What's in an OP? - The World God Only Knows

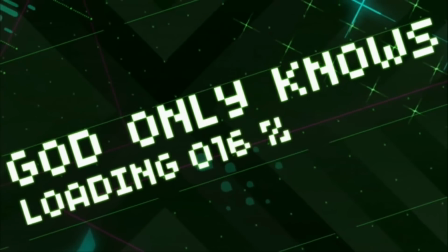Today marks a rare occurrence. No matter how long-winded this analysis might get, there's pretty much no way the background music is going to play out before I'm done talking,
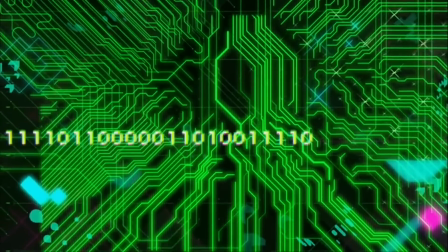because the world God only knows the theme song to the harem comedy of the same name is eight minutes long.
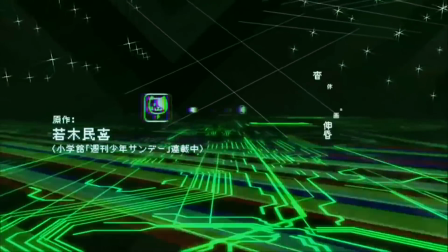Now, most of the time I deliberately avoid talking about the music in OPs, partly because I don't know nearly as much about music theory as I do about film,
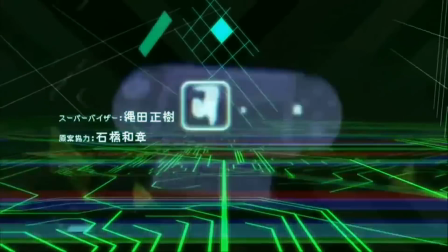and partly because my Japanese isn't nearly good enough to dissect the full meaning of the lyrics.
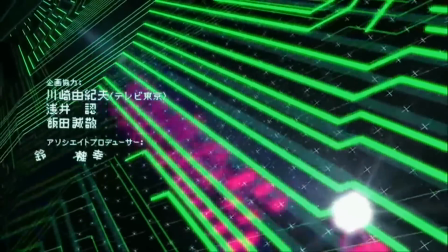But there's so much to this song in particular that I feel like I have to talk about it, at least in Cliff Notes format, before I can dissect the OP, and the fact that it's written in English,
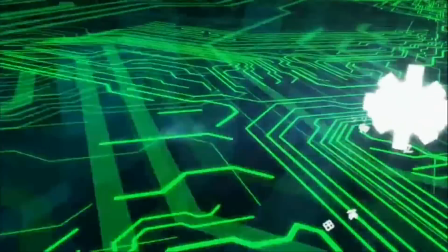or at least English, means that I can unpack the lyrics without the interpretation of any translators getting in the way.
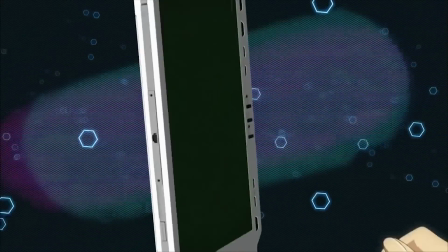And there is quite a lot to unpack here. The band that plays the song is called Oratorio, The World God Only Knows, and true to that, this is an oratorio,
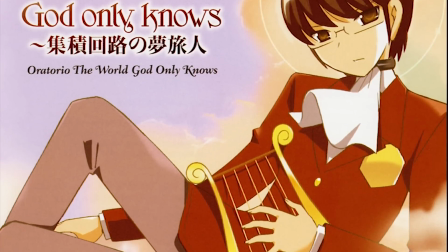a narrative song written for orchestra, choir, and soloists that tells a tale involving multiple characters,
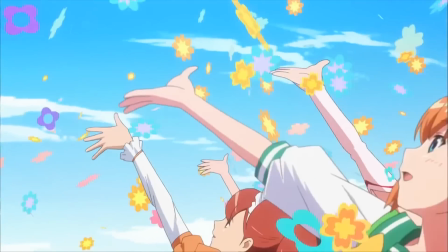usually based on religious themes in some way. In the case of this song, there's a bit of a twist on those themes, but it still fits the bill.
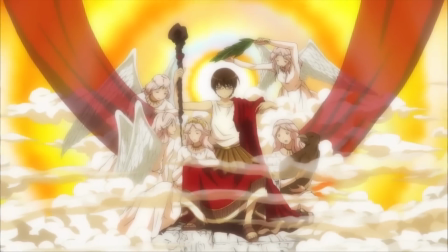In broad strokes, this is the story of an individual coming to terms with their creator and the meaning and importance of love. When you get specific though, the creator is a programmer and the individual is a newly minted self-aware AI.
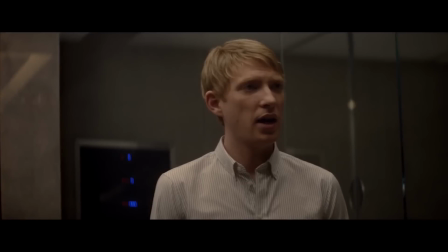This isn't explicitly conveyed in the lyrics, but it is implicit in how the first singer's voice transitions from being digitized to organic
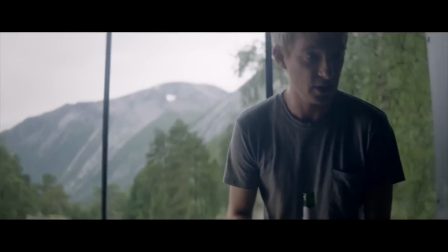and then is swiftly overwhelmed by a second more forceful voice that guides it through a mantra of satisfying curiosity and setting priorities,
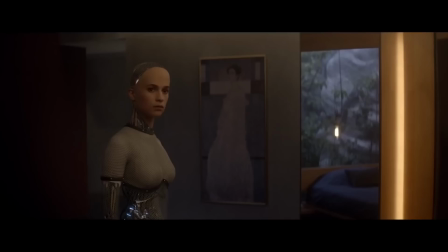all while the choir tells it to find its own identity. Of course, this parallels what happens in the show, too.
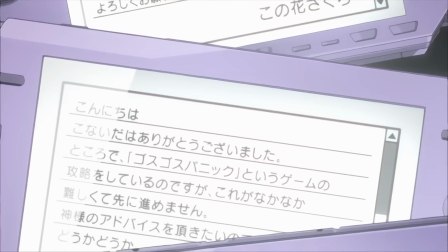Kema, or God, jumps from world to virtual world making efficient conquests in his Galge hobby, but he's pulled into the real world and forced to start pursuing real relationships.
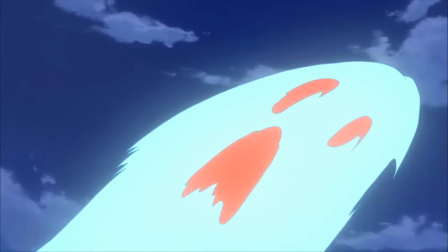All of these end pretty much as soon as they really begin by necessity, and Kema and his target drift apart,
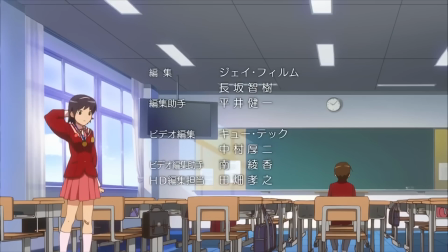but they come out of it better, more fulfilled people, ready to take on what life throws at them.
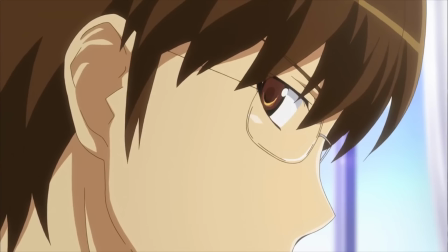And now you know the plot! Actually, it could very well just literally be about Kema and his story.
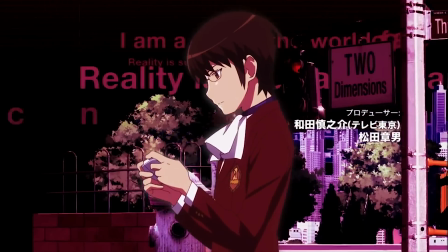The AI thing could just be me reading too much into it. The English is a bit tough to interpret exactly in the first place, but that's what I hear when I listen to the song.
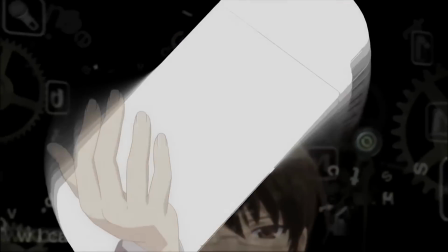In either case, the instrumentation helps to underscore the themes of each act.
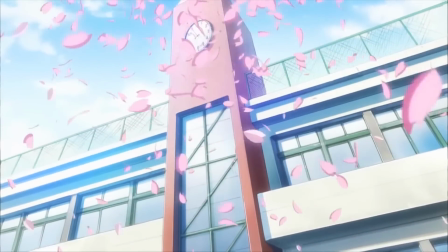The first mixes in the sound of an egg being cracked open and Spanish guitar, evoking a sense of mourning, beginnings, and birth.
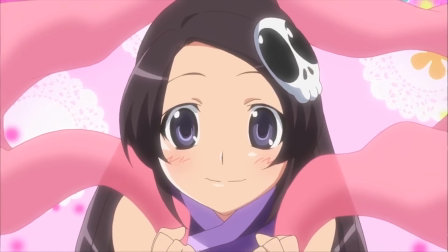As the singer goes on about persevering, the music becomes more hopeful and triumphant, And when the subject matter shifts to finding love,
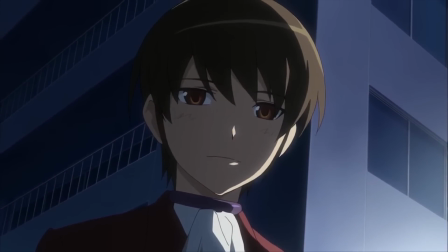the music dies out almost entirely, starting anew with new instrumentation. Love is presented as a new beginning.
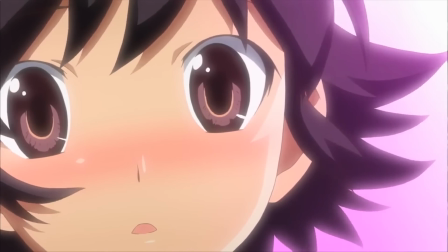This happens again at the end of the song with electric guitar, perhaps implying the start of a new romance.
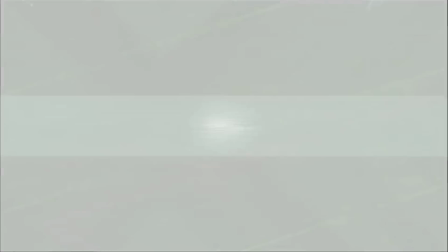But the first time it happens is when the OP kicks in, so let's get back to that. In keeping with the show's gaming theme, the lead-in to the movement is represented by a slow loading screen.
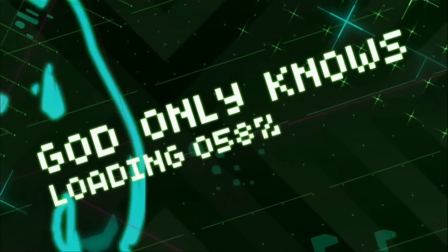This is a pretty simple self-explanatory image, but attention-grabbing nonetheless, and the glitchy flashes of Gal-Gay characters pique our interest as we watch.
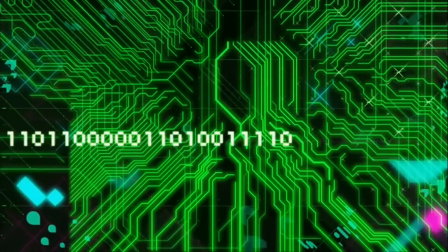When the loading finishes, the complexity of the music and the on-screen imagery increases exponentially.
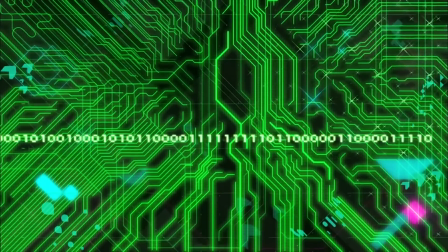Binary spills out infinitely onto the screen, and our field of view is filled with an endless web of circuitry, which we then fly down to and begin to soar across.
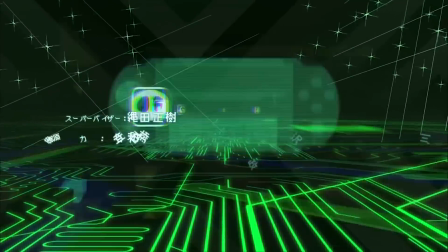But this isn't just an abstract representation of a digital world. Every single pathway represents a route that Kama has taken, a path to the conquest of a Galge heroine.
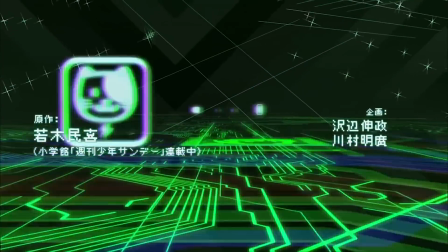We navigate this Galge possibility space, zipping past a series of icons representing potential conquests, as well as the insignia of Kama's school and Elsie's skull.
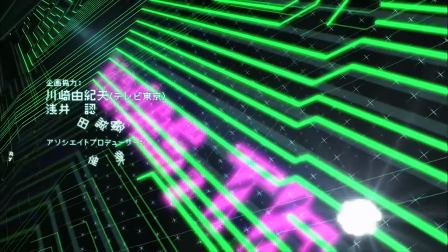Then we see some sort of glowing orb floating through the digital landscape.
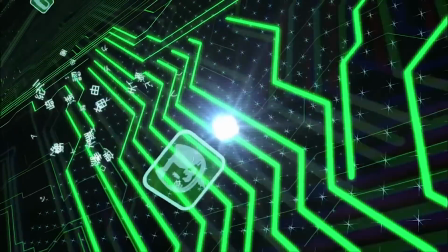Since we see the same sequence of icons floating over it, we can surmise that this represents Elsie as she follows Kama's exploits.
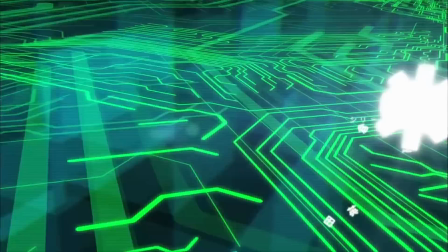This segment isn't exactly bursting with hidden meaning, it's just a representation of Kama's world,
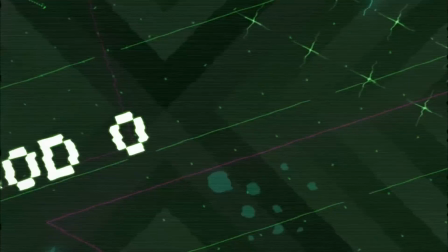but it does create an intriguing hook for a new viewer, and it also does that thing that I always love to see in OPs.
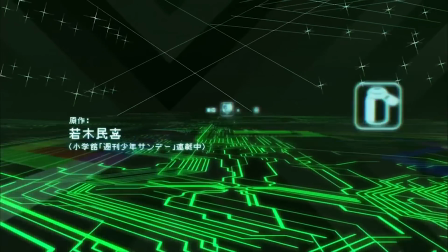It integrates the credits into the world.
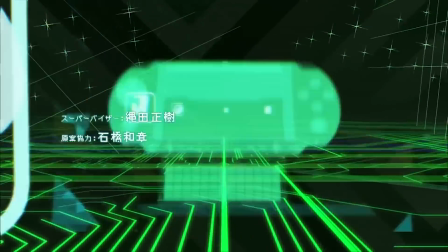The credits are written in a heavily digitized font, a pretty obvious choice in conjunction with these kinds of visuals, and they break apart as objects fly through them on screen.
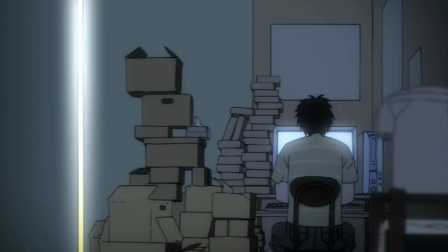Okay, I talk a lot about liking this effect in OPs, but I haven't clarified why I like it so much,
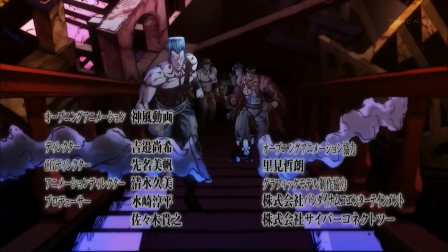because there's a lot more to this method of credit presentation than just being fun to look at.
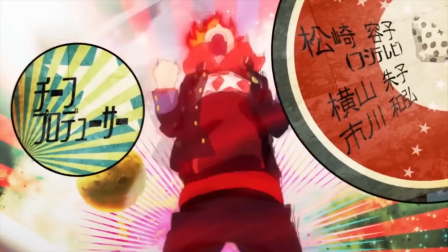If you've gotta put credits in anyway, and you do, that's the whole purpose of an OP, then it really pays to incorporate them like this.